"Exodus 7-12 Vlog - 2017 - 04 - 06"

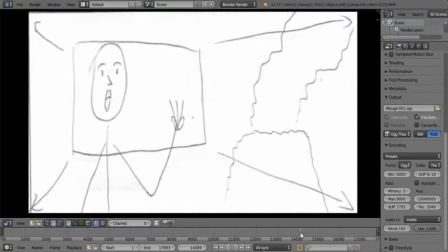And this would be also like an overlay where Moses is talking and he's saying, 3 days. And this would be off to the side, with a clear background, or it could be just like a split screen type thing.
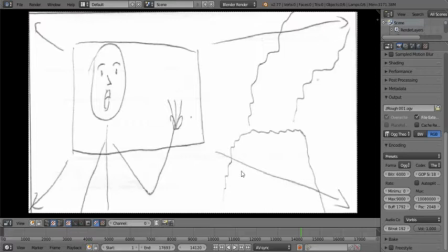I would prefer this to be like an overlay, sort of like a newscaster type situation.
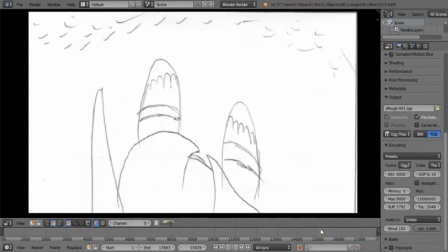That would be very cool. And, this was the awesomest thing. While I was working on this, I felt led to have it animated as Moses walks out. And when I first tried to flip the image, it was not aligned enough to do that.
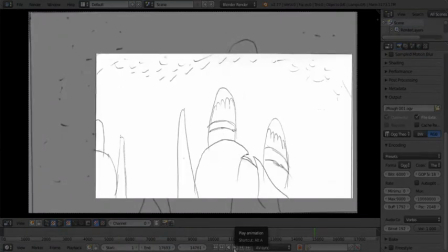It would look like he's dancing around on a single foot, like flipping from side to side, jumping almost.
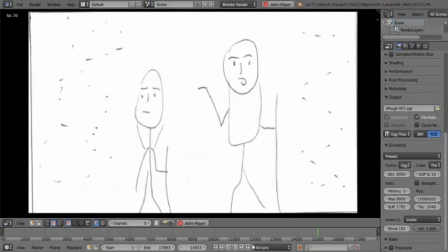Where is it? Where is it? They're walking out. There we go. That. Oh, that was so cool. What I did was I cropped it, or I used transform.
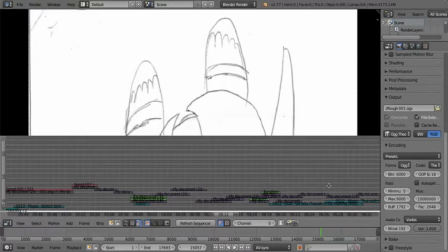I don't recall exactly. Let's quickly see. I just used cropped, okay.
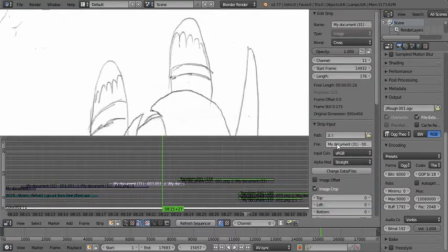And then I animated the flip X tick box over there. As you can see, look at that. Yeah. That was just so cool.
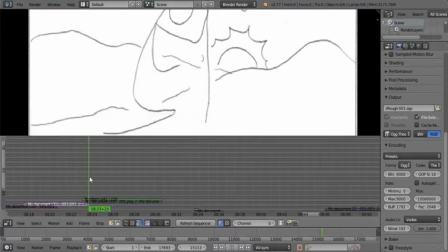At least some cool animation within the storyboards. Like so, and then pull it down.
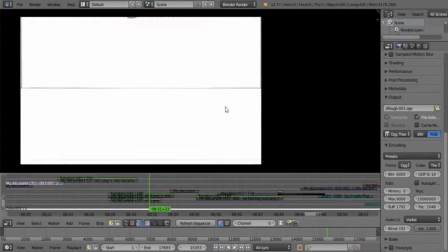Okay.
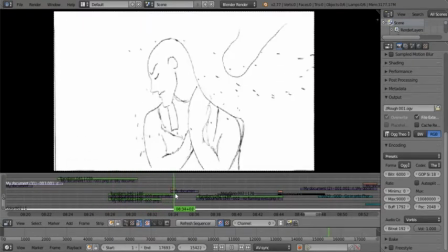There are quite a few ways to actually show day and night passing and so on. It's actually very cool. Now this one I'm a little bit unsure of in terms of how it may look and what to focus on, because I do want the viewer to have an idea that this is what Pharaoh is seeing.
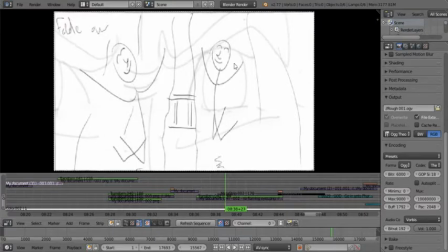So it may be that I just show it in the eye, though I do think that's a little small. But it is a possibility to show these, this sort of thing. But I do want it to fade off and be his eye just before fade out.
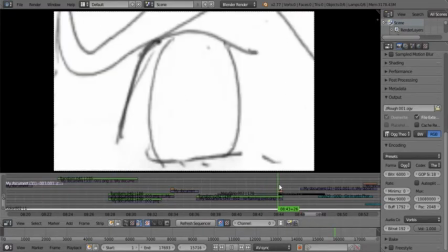Possibly a little bit longer than that. Okay, so then we're moving on.
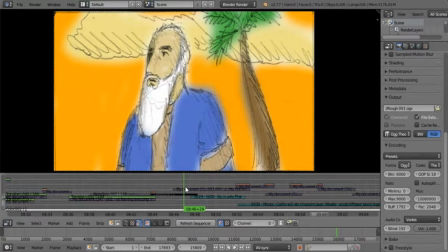I used this frame because I wanted it to really show that Moses left Pharaoh first before God spoke to him again and tell him go in and speak to Pharaoh, because I mean you have to be away from Pharaoh to go in and speak to Pharaoh.
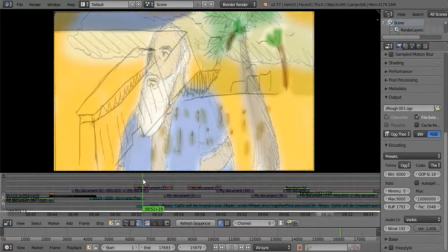So then he listens and he goes, and not to be
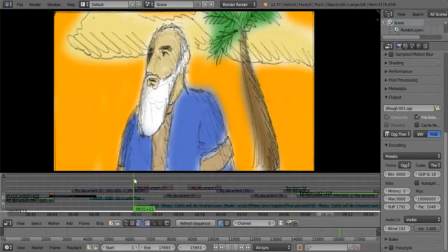too repetitive, I felt actually more led to do it than just wanted,
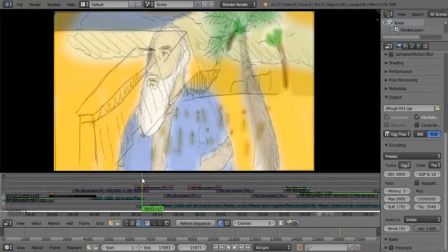that it not be a repeat of the same thing over and over and over and over again visually, because that creates kind of a sense of boredom.
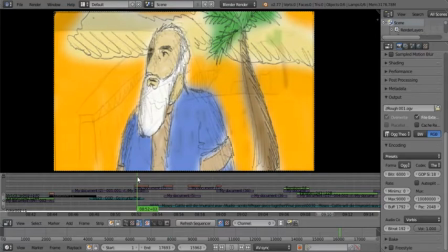So instead, while he is speaking to Pharaoh, I show the way there,
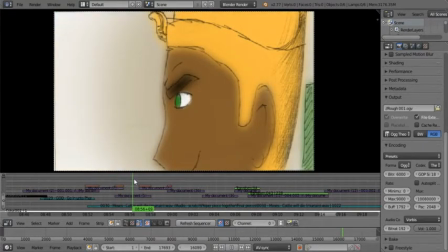almost like taking the scenic route, and then showing his reaction while he's listening, and of course fading to him actually speaking.
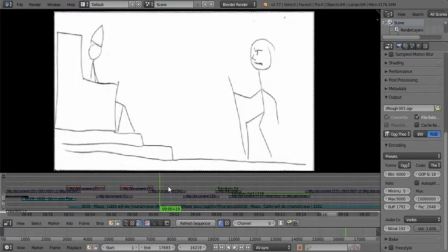And it's kind of like a
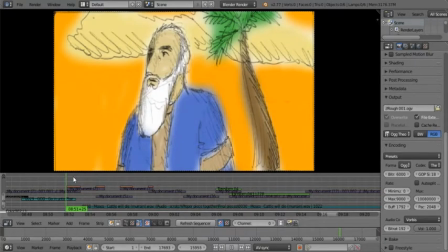progressive move from being there and actually being present while he's speaking.
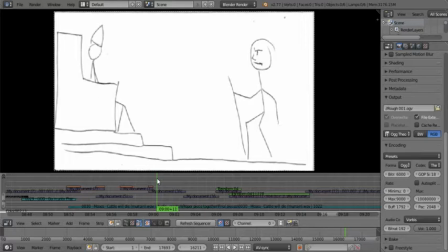We'll see how that turns out, because I don't want it to be a distraction. I don't want it to feel super awkward. At the moment, it creates kind of like a visual contrast with the audio, but I don't want it to be a distraction. I want it to be a good thing. Okay, so these are supposed to be viruses,
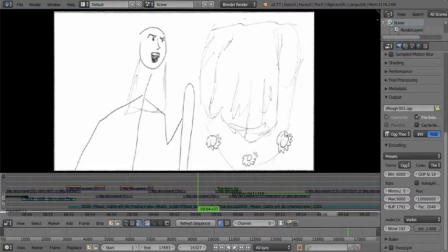but I have to do some digging first to see what I can do in terms of that. Otherwise, I would just turn these into cattle with a little bit of land here and the hand coming down over them. That sort of thing.
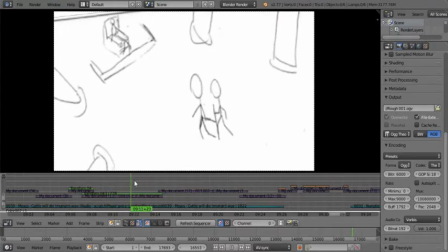And of course, then Moses speaks and he says, don't act deceitfully or something, and let the people go.
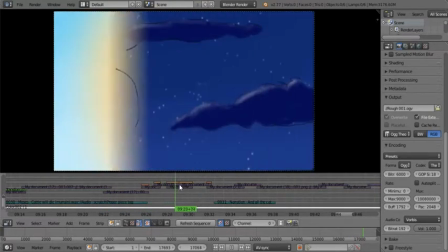And it's going to be cattle dying, and tomorrow this sign shall be.
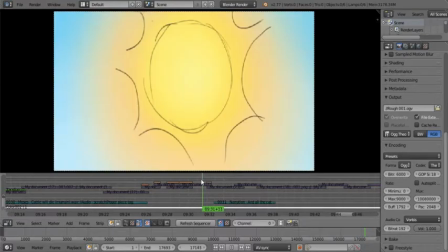And he gets up. This was fun to color in.